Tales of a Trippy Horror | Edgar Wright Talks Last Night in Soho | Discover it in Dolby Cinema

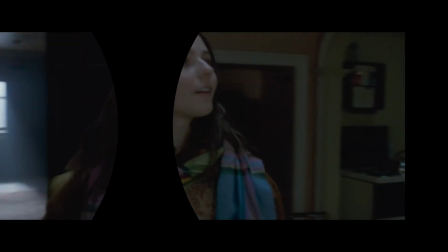[0:01] Room is on the top floor. It's perfect. I love it.
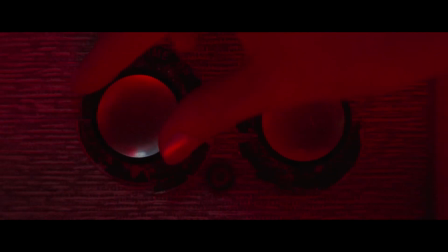[0:06] If I could live any place and any time I'd live here in London, in the 60s.
I'm Edgar Wright, I'm the director of Last Night in Soho.
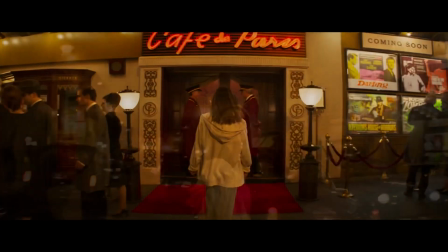[0:17]
Dolby Cinema means a lot to me because I am evangelical in my belief that there's no better way to see a movie than on the big screen. To be transported to another place is everything.
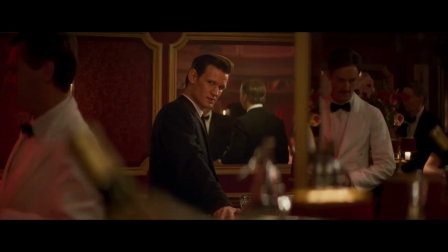[0:28]
Seeing it large and loud with the best possible specs is, was, and will always be the best way to enjoy a movie. With The Last Night in Soho, I wanted people to have the best chance of experiencing it as we intended for it to be seen and heard.
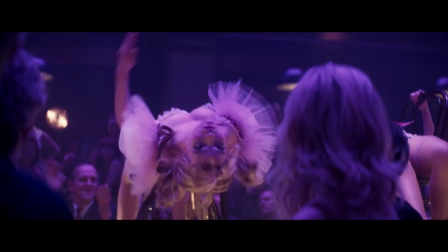[0:42]
On a big screen, in the dark, in the company of strangers. And I really can't wait for audiences to see Last Night in Soho in Dolby Cinema because we put an enormous amount of work into this version.
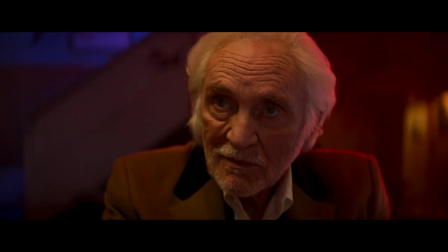[0:55] I know what you did. I've done a lot of things. You're going to have to be more specific, love.
We made a very deliberate choice to reflect how Ellie's state of mind is with regards to what Dolby Atmos offers in terms of the placement of sound and sound design.
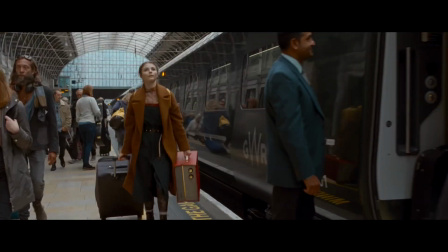[1:12]
A good example of this is for the first 24 minutes of the film or so, the sound mix is only at the front of the theater, at the screen, and there's no surround information happening at all.
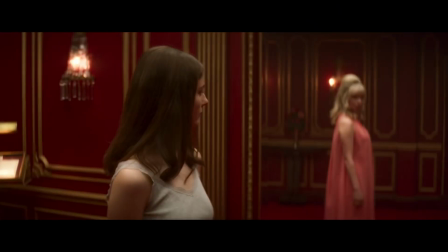[1:23]
But then as soon as she enters 1960s Soho, then the mix starts to bloom out to an extreme with the Atmos format.
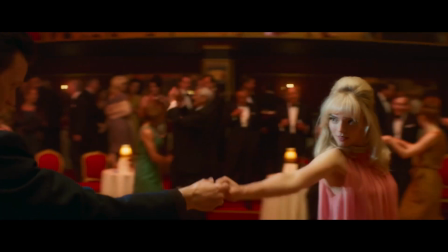[1:31]
So the audience gets the sense of wonder that she's feeling. And this is really exaggerated because we haven't used anything surrounding us up until that point.
Do you believe in ghosts?
She loses her sense of perspective of what's real or not.
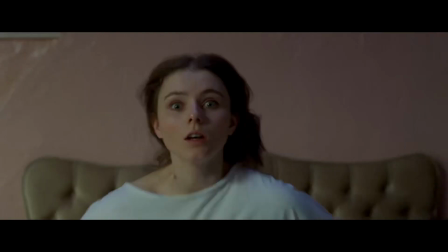[1:46]
We did some treatment on specific characters' voices, both with delay effects and also the placement in Atmos. And really the overall effect is about enveloping the audience.
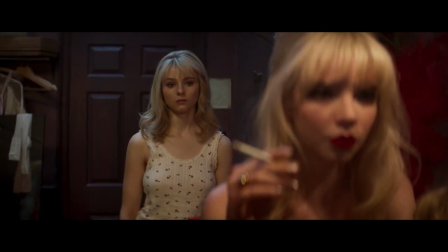[1:57]
So we want to use all the tools that Dolby gives us to make the audience feel completely drawn into the story.
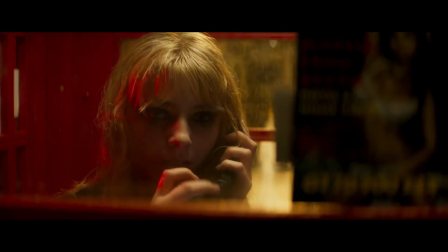[2:03]
And I want the audience to go down the rabbit hole with the lead character as well.
I have to stop him.
Grading in Dolby Vision with its higher dynamic range allows us to play
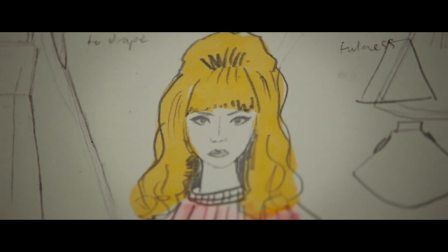[2:17]
with the differences between the present and the past that Eloise finds herself in.
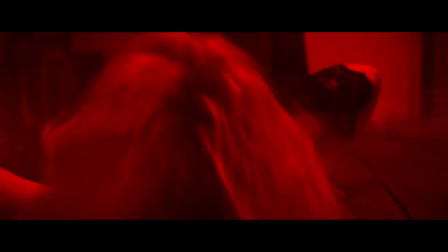[2:21]
And with that range, you know, we can have these extreme saturation levels of the red and blue lights and the neon lights of the
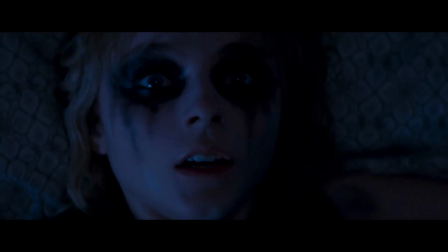[2:28]
60s that we haven't seen in cinemas before this technology was invented. It's sort of the visual equivalent of going from mono to 5.1, and it gave us so many more looks to explore and play with. Dolby Vision and Dolby Atmos' cinematic toolkit make for a more immersive experience for the audience.
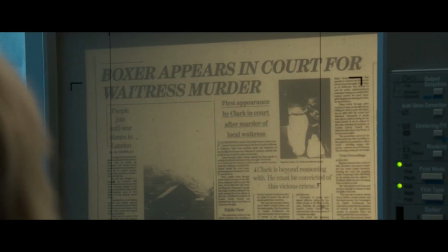[2:49]
I guess for Eloise, this other world is more real than anything she's felt before and once she has a taste of that, she can't resist going back.